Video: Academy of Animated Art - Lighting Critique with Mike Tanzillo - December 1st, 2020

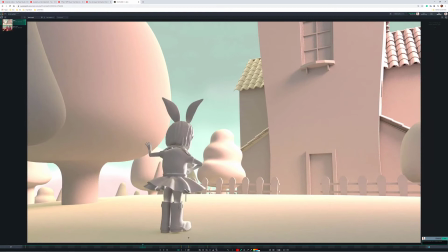[3:58]
And the other thing that I wanted to notice was that
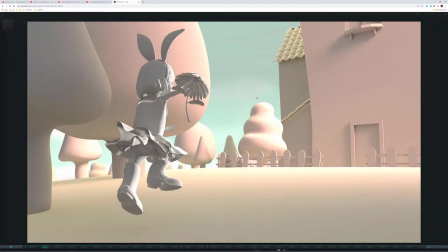[4:03]
the character here feels very blue neutral, and then it steps more into the warm light, which is, again,
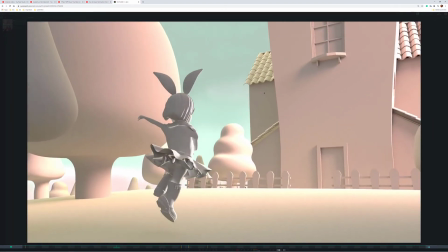[4:12]
it's fine, but it's almost like when you have a scene like this,
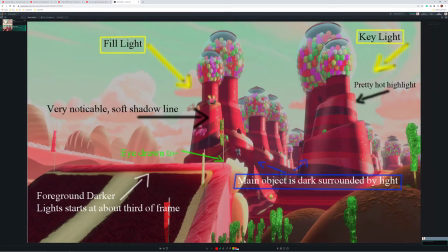[4:18]
it's a little bit of the key light that's adding that warmth, but it's a lot of the skylight.
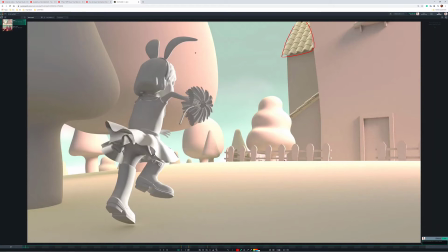[4:23]
So I would add, you want her to be a little bit of in that red warmth in here, because right now she just kind of feels like she's in a totally different world than the trees.
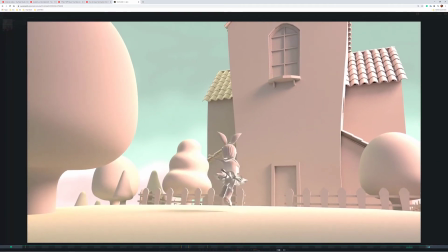[4:32]
And same thing with this side of the roof.
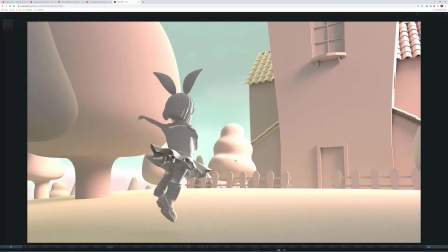[4:35]
So I would add a little bit more warmth into your skylight, and make that transition from
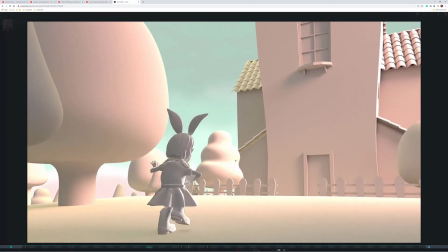[4:45]
shadow to key a little less so in the hue.
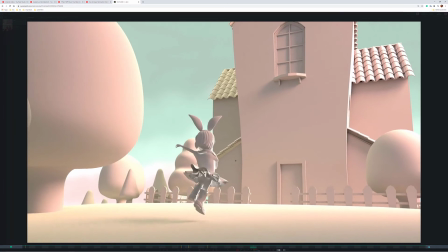[4:50]
Just because, I mean, the value is good. I like the value shift. I like that she's stepping into the light. I like that she's going from darkness to lightness.
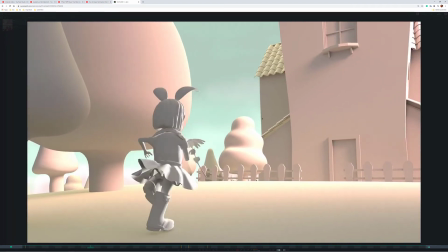[4:56]
I just don't want to see that much of a shift from like no pinkish red to a lot of pinkish red. that's pretty much it.
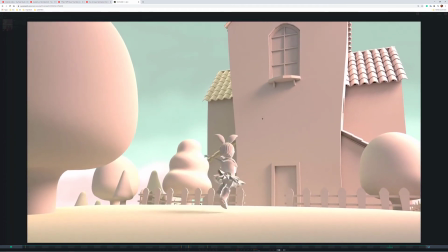[5:03]
And then the other thing that will be a challenge for this, and this is a challenge for anybody who's lighting this scene, is these flat elements of the house. So like this shape is just like one big flat shape, and it's like, how do you get variation in here? Do you get variation in the shader? Do you create like a gradient in there?
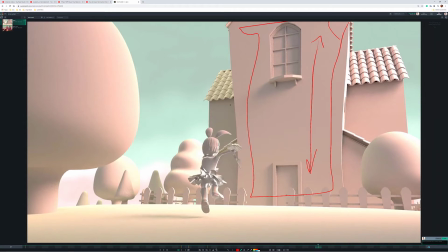[5:21]
Do you create a gobo light on there that's just going to put it like a pocket of light around the door or something? You need to be creative in figuring out the way that you get a little variation in there.
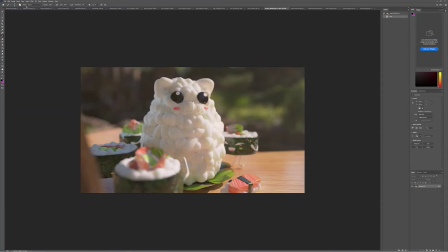[5:32]
All right, so that is Dani. So let's go ahead and hop over. Now we'll go through alphabetically.
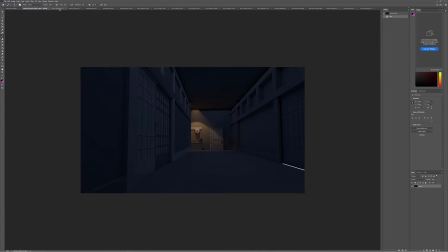[5:37]
And for starters, we have Aaron T. So Aaron has this scene that was based on this concept art.
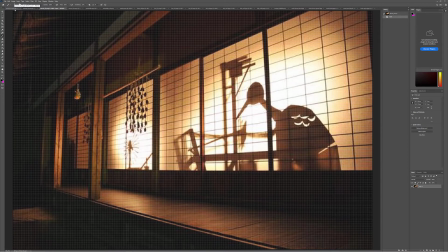[5:45]
In fact, let me just go through and make these bigger. I forgot to do that before I started. So these are all the images that we're going to go through today.
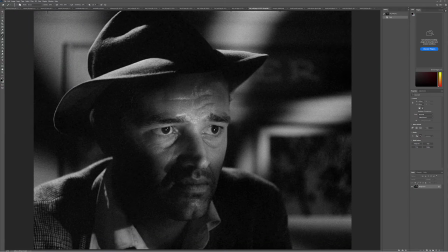[5:57]
All right, and I added some of these for my own reference. Okay. Make this one small because for whatever reason, when Photoshop, when it gets too big, it just goes into like a grid.
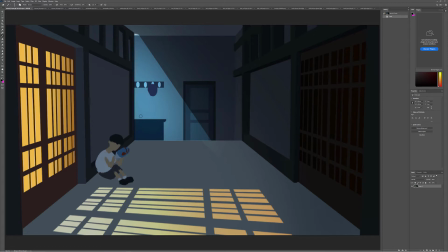[6:05]
Okay, so it was this scene, and you wanted to replicate this.
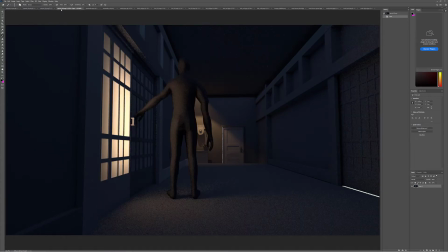[6:12]
You did a couple test renders, and also looked at some reference here as well.
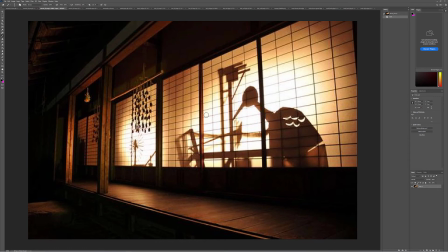[6:18]
So I just kind of want to talk about that.
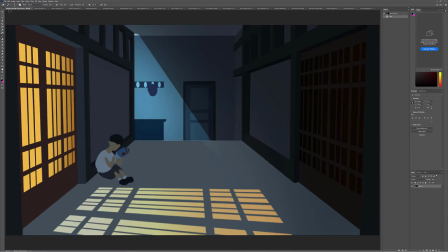[6:20]
So first off, the one thing that's really interesting, and okay, the first thing that you pointed out was that there's two main light sources. There's light coming through the window here, and or the screen door, and then also the light that's coming in back here.
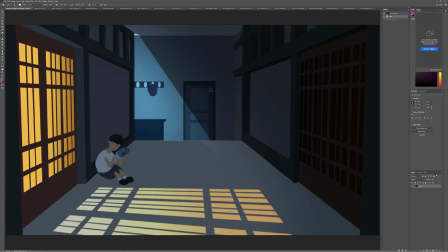[6:36]
The interesting thing to me about this is that the character isn't being lit by either of these lights, and the character is in the shadow, and there's nothing really drawing our eye to him or her.
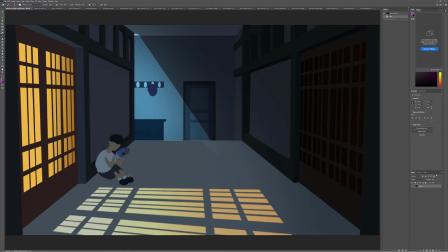[6:49]
In the shadows, not being hit by the key light, similar value, similar tone, similar hue to the surroundings. So like not really getting picked up by the by this light. Now, if a little bit of this light trickled in on this character and got a little bit of a rim back here,
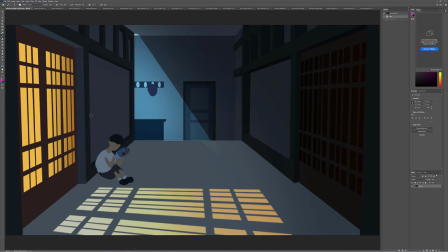[7:06]
or like a little bit of bounce up in there, that would separate the character out from the blue surroundings. If somehow the character was positioned in a way that he was like in this region here, it would allow the character to be silhouetted by that blue light. But overall, it's the character's kind of receding into the shadow, almost like they're hiding.
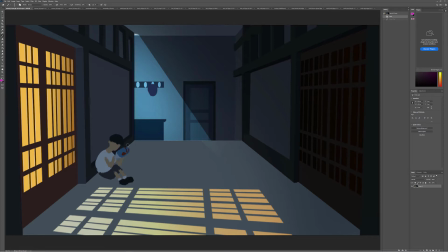[7:25]
I also wasn't sure the object that the character was holding. At first I thought it was a game console, so I was like, oh, you could just do a little light shining up at the character's face, but now I'm not so convinced that is what it is. But just something to point out there.
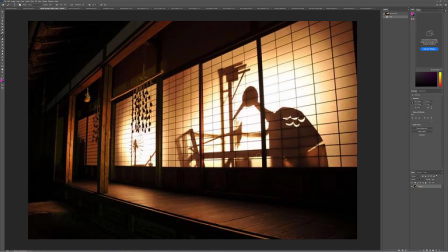[7:39]
The other question that you had was talking about this screen door and getting these silhouettes, and you're totally right. There's two ways to do it. Number one is the way that looks better and will give you better results, which is to actually do it physically, like put a shader,
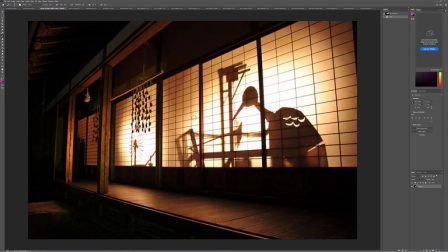[7:58]
a translucent with subsurface scattering shader on this on the screen on this area here.
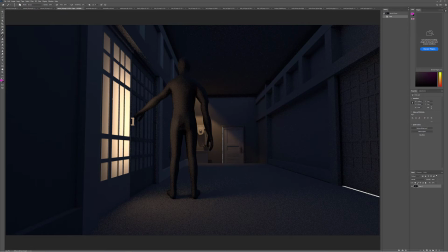[8:07]
And then what will happen is, and then put some objects back behind it to get that silhouette, and then it'll cast shadow out here.
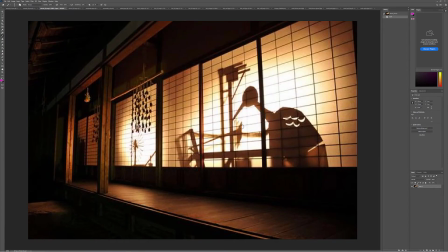[8:14]
It'll do all the stuff that's happening in this reference, and you'll have the opportunity to do that. Now, you were talking about not blowing up your render times, so that's totally a concern. And the other thing that you could do, which will look worse,
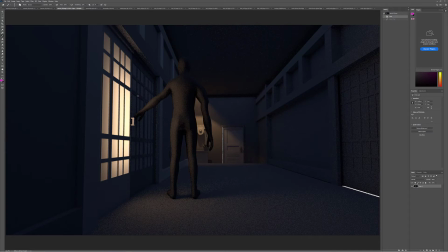[8:30]
but will be could be more efficient, is you can map an image onto the plane here.
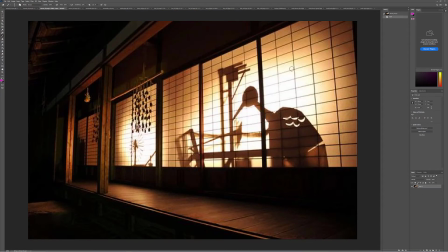[8:37]
So it's like you almost would take something like this and then flatten it out and then project that onto the screen doors with a map, and then in the comp you could kind of glow it up a little bit. You wouldn't get the light spilling out on the floor as well.
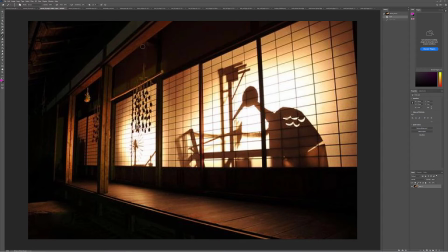[8:53]
You'd have to simulate that another way, just through like some additional lights. But that is an option for you.
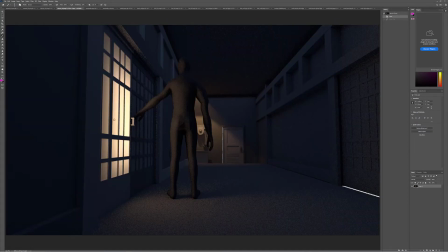[8:59]
If it was me, I mean, I would go through and work the shader, so it's like, there is some subsurface, there is some transmission, possibly even emission, and then create objects back there that will actually create the silhouette that I'm going for. Now, let's see.
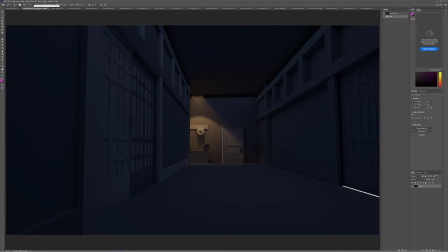[9:20]
Yeah. So, the other thing about the reference is we're not actually seeing the light source, and I would kind of recommend doing that, because what that'll do is allow you to create a more substantial angle and push these shadows at a more diagonal,
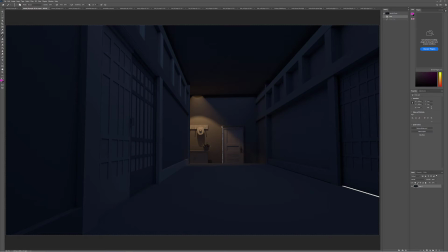[9:34]
which makes the scene a little bit more dramatic. And then watch out for the bright lights that are kind of shining through the doors and under the cracks there. Probably don't want too much of that, because that just it makes it seem like there's a super bright outside world there that we're just not seeing.
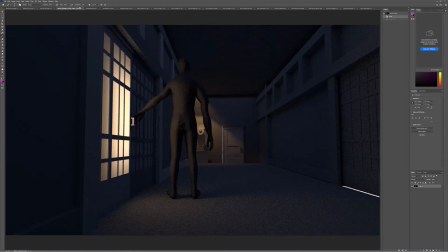[9:50]
So just be on the lookout for that. But that is the main takeaways that I would have for you is, So focus in on the screen door because that'll matter. The structure is looking pretty well.
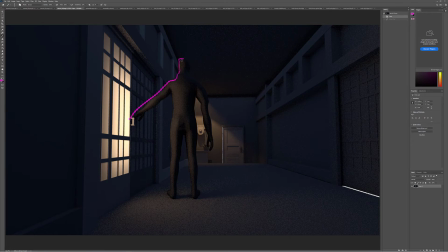[10:06]
And if you do position the character there, then you'll totally get the rim over the blue background and all that stuff. It's just when the character was down in that region that I was more concerned about that. But yeah, I think the structure is good. Oh, last thing, totally random.
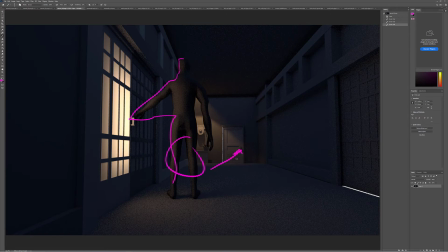[10:23]
Take this character, if this character is your human scale, and just to see, slide it back over there because I want to make sure that door is tall enough. It feels odd to me that, so like this thing hanging up here, like if you look here, it's the same.
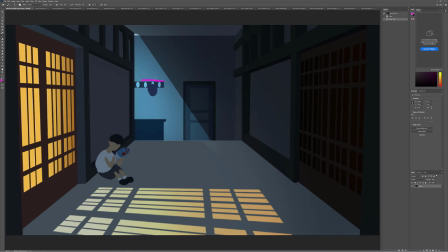[10:41]
Like this, like when you hang your hat on something, it's maybe like I'm about 5'9", and it's like maybe a few inches above me, so maybe 6 to 6.5 feet.
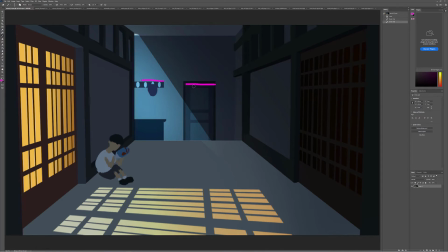[10:53]
Where a doorway is going to be around 8 or 9 feet, so it feels odd that they're in alignment with each other, and it feels odd that there's this much space up here. I would expect the door to be a little bit higher. So just check your scale on that because it is throwing me off a little bit.
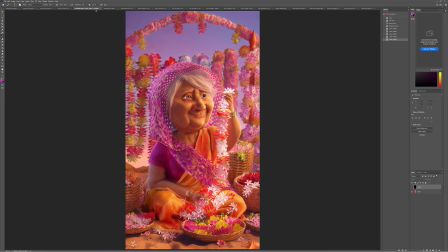[11:09]
Okay, let's hop over to Annabelle. Annabelle, again, this is looking great. Beautiful stuff. Biggest thing for you to work on when comparing this versus your reference, which is great.
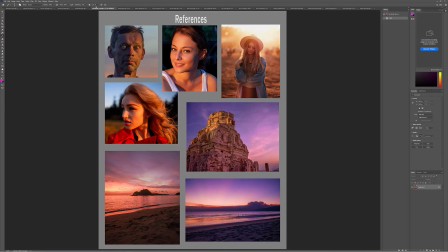[11:23]
All of your reference images, the four pictures of people at the top, have some sort of element that's allowing the character to pop off from the background. This is a more desaturated background here. I mean, his crazy eyes are going to pop out, and the fact that this eye is getting like a shaft of light in there really helps.
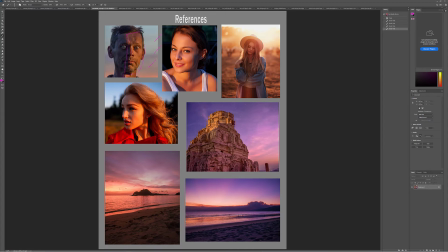[11:39]
But we've got the warm key light over the cool background, and then the fill light is darker tonality than this background. So those are both standing out. We've got warmth over cool here, as well as an extreme amount of value difference.
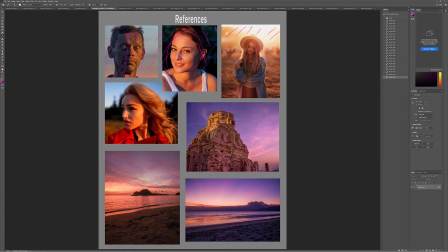[11:53]
We've got very, very, very bright light back here, and then her dark shape is more silhouetted. And then in here, we've got these warm tones in the foreground over the cooler background here, and then this down here is just kind of desaturated.